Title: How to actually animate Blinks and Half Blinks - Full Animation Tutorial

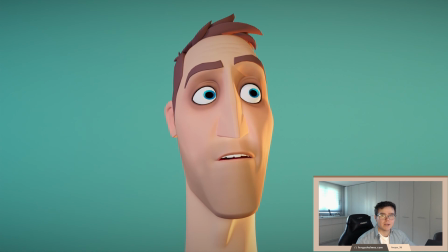0s
Hey there, fellow animators, and welcome back to my channel, Fergus 3D.
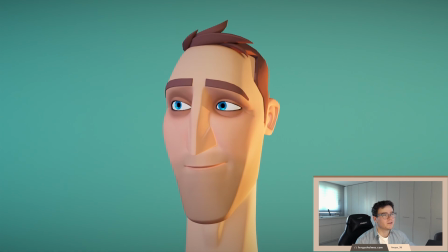5s
Today I'm going to go over what I think is a pretty crucial but sometimes overlooked part of animation, which is the blink. Now, if you're new to the channel, I provide, when I can, tutorials on, walk cycles, workflow videos, anything I find useful for beginners, as well as some other personal animation that I work on in my free time. I work in television, so I am quite busy. So my upload schedule is kind of sporadic, but I am trying to work on that and get more of a rhythm going. But so before we jump in, please make sure you subscribe and like the video because it really helps me. And yeah, let's jump into animating a blink.
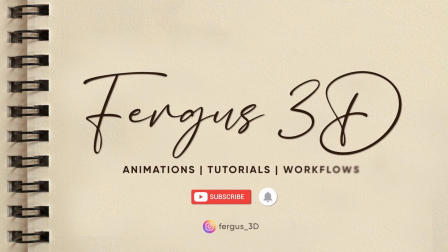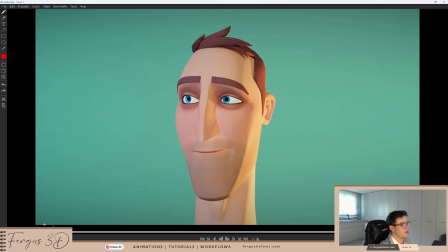52s
Okay, so this is the animation that I did earlier. I'll just play it for you quickly. Cool. So there is actually, 4 blinks in this animation. Let's go through them one by one.
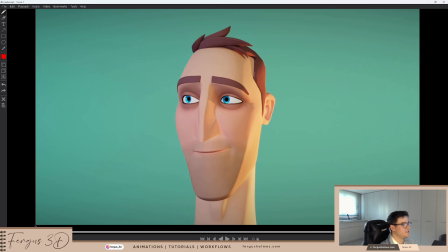71s
And the first blink is a very standard vanilla blink. So you pose out your face, nice nice eye shape and everything, and then we start the blink. So this is frame 1, open eye, and then normally the best way to close the eye is over 3 frames.
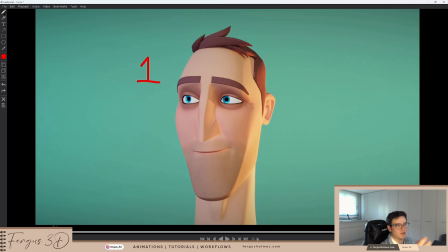91s
I think anything more, you're gonna start doing a stylized blink, or things will look a bit floaty. So normally the eye should close in about 3 frames, including the open frame. So frame 1, open. Frame 2 is a very sort of subtle change.
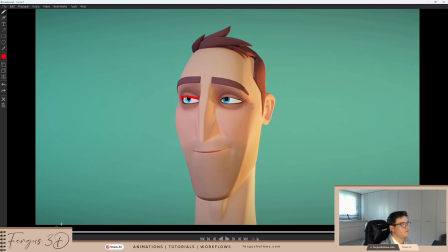109s
It's just slowly starting to close. Then by frame 3, this is when the eye is actually completely shut. So this is basically 1 is open, and then you got 3, it's closed, right? And then you want to hold the closed eye for at least 2 frames. So frame 4 is also closed.
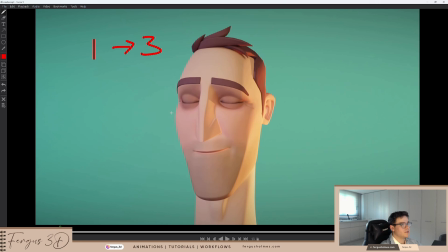128s
You can see if I go to the next frame. It's closed. But see how the face is compressing down? The whole thing is coming down still onto this shape. Because the whole muscle is like squeezing and compressing. You want to hold that compressed shape and continue into the compression for 2 frames.
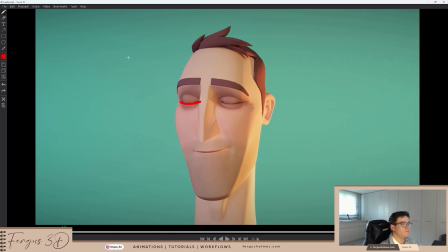149s
So yeah, I'm compressed down. So now it's on frame 4. And then you can start to open the eye. So I've started with a very, very, very small slit. You want to slowly ease out because now the face is relaxing, right?
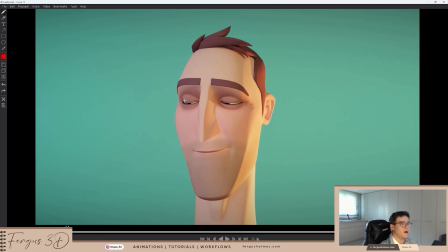164s
You've done the blink and now the face is going to relax back to neutral. And then you can be a little bit slower with the timing of the opening of the eye. So normally by about frame 15 or so, in my case, frame 7 or frame 8.
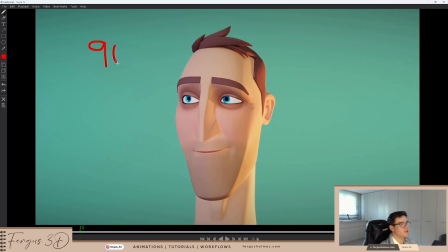181s
The eyes open around about 90% of the way. So you want to have it go slowly opening up. And then for around about, you could say 5 more frames. See how there's a slight ease out with the whole expression? So about frame 20. So this is now frame 15 in total.
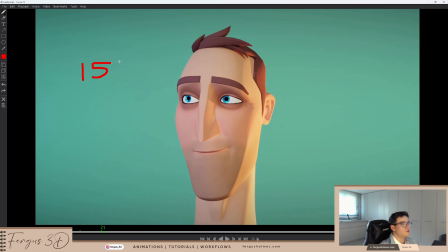200s
The eye is now open again. So just to check, you got frame 1, it is open. Frame 3 and frame 4, the eye is closed. Then by about frame 7, it's open again, but around 90% open, not completely open.
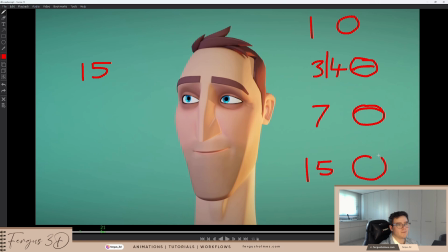220s
Then by frame 15, it's back to being open again. This is the average timing I would use for my blinks. This helps you get the compression, helps audience read the blink, and then it relaxes the face.
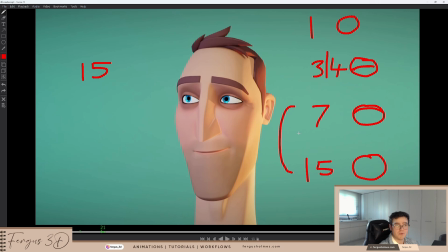233s
This section here, you can definitely be a bit more flexible with. Maybe go for 6 frames, 7 frames, but the ease out can be a bit more flexible. The rigs sometimes have different eye shapes, different eye sizes, so you can play with the timing of that.